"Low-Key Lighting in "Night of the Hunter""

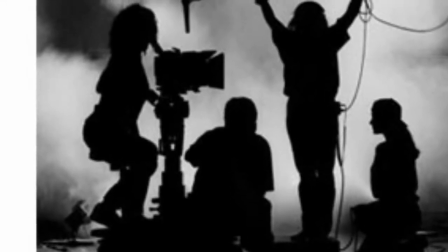Lighting is an important component in the composition of film.
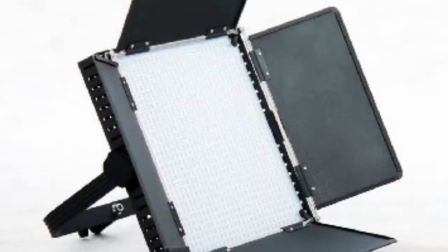It aids the composition in communicating subtle meanings, and more specifically, creates the audience's sense of cinematic space,
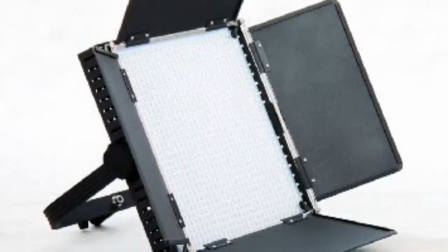illuminates the subject matter and setting, creates highlights and shadows, and through deliberate designing can associate implicit meanings with certain subject matter.
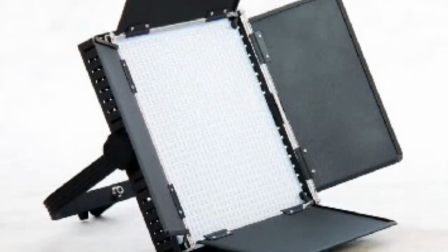One particular lighting scheme that has a powerful effect on an audience's reception of a character is the use of low-key lighting.
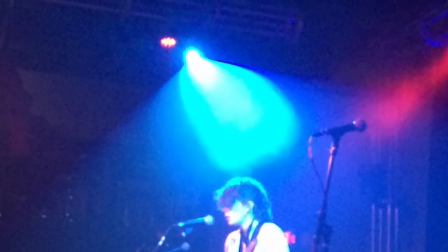Low-key lighting, according to Looking at Movies,
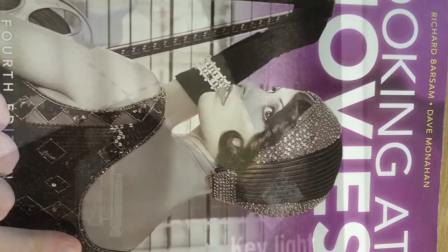is deployed by using a very high lighting ratio between the bright illumination of a key light and a deep shadow of a dimmer fill light.
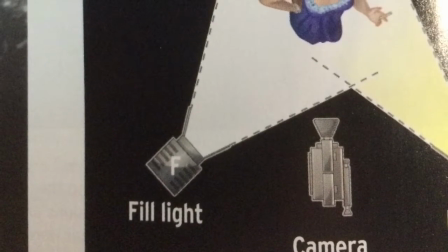This scheme creates a stark contrast on character faces, where one side illuminated and the other side cast in deep shadow.
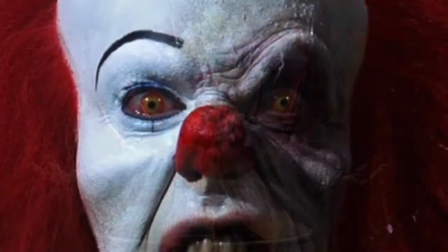Low-key lighting produces a foreboding atmosphere that makes the technique popular in horror films, mysteries, and crime shows, among others.
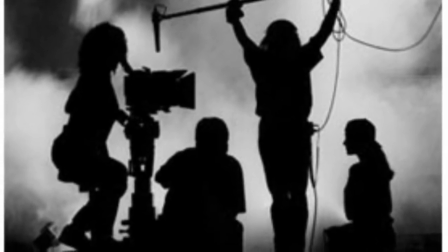When low-key lighting is deployed on a character, that atmospheric foreboding is often interpreted by the audience to be embodied by that character,
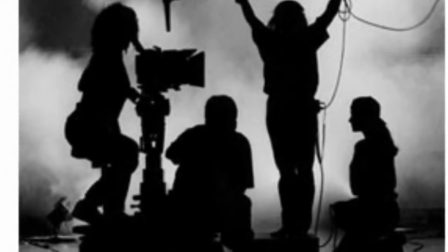either in that the character is affected by or the source of the gloom.
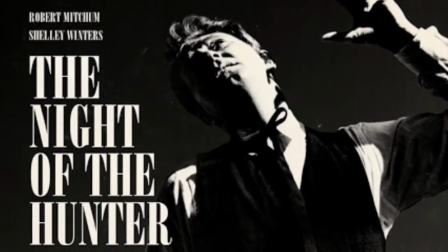The film Night of the Hunter employs this technique to assist in giving the film a thriller feel.
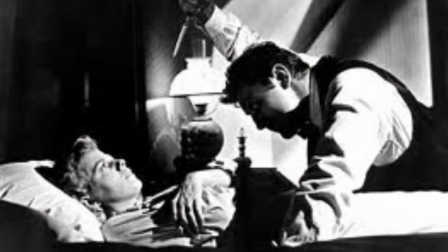Specifically, low-key lighting is used to portray the killer,
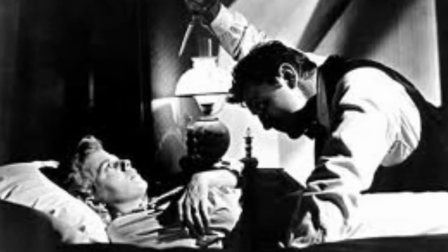Harry Powell, as the source of forebodement at whose hands the protagonists suffer.
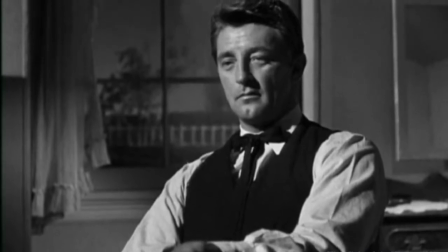In a more nuanced interpretation of this lighting scheme,
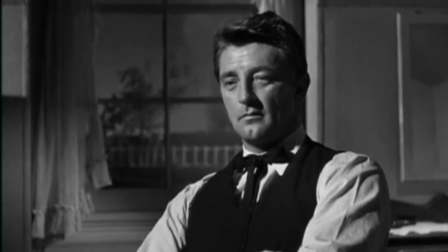a more deliberate analytical effort reveals also that the duality of lighting on the antagonist's face
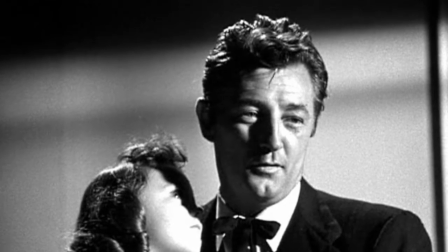is symbolic of a character duality in which his facade as a devout
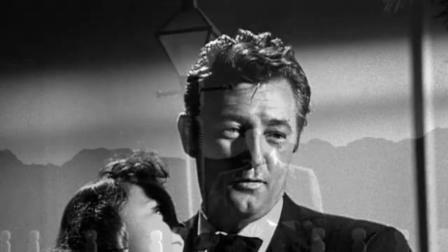preacher is similarly contrasted with his true identity as a killer and thief.
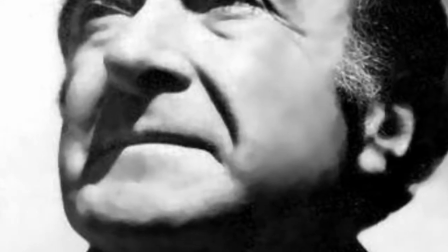The cinematographer for Night of the Hunter is Stanley Cortez, who lived from 1908 to 1997.
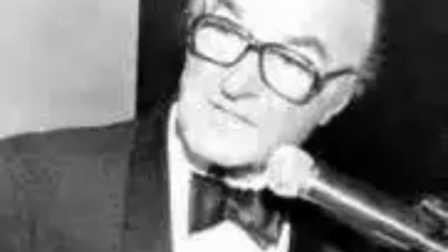He was nominated for an Oscar in the Film Critics of America Award for his work with Magnificent Ambersons.
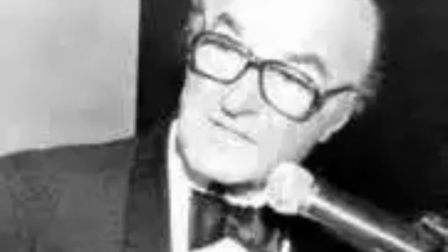He was also nominated for Since You Went Away and is winner of the ASC Lifetime Achievement Award.
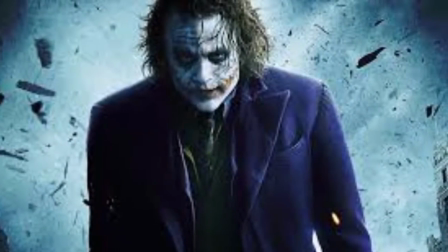Another film in which low-key lighting is deployed is Batman the Dark Knight.
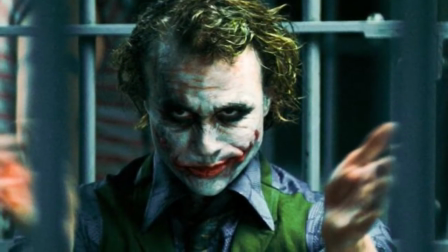This film uses the lighting technique to create a sense of foreboding surrounding the Joker character.
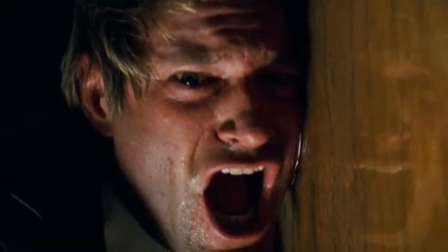It is also used in shots that communicate character Harvey Dent's transformation into Two-Face.
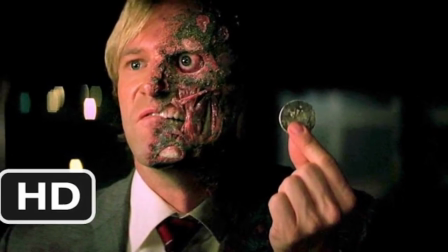The use of the technique in the Two-Face scenes is used to symbolize a duality between the chance, mercy, and vengeance that the character shows others.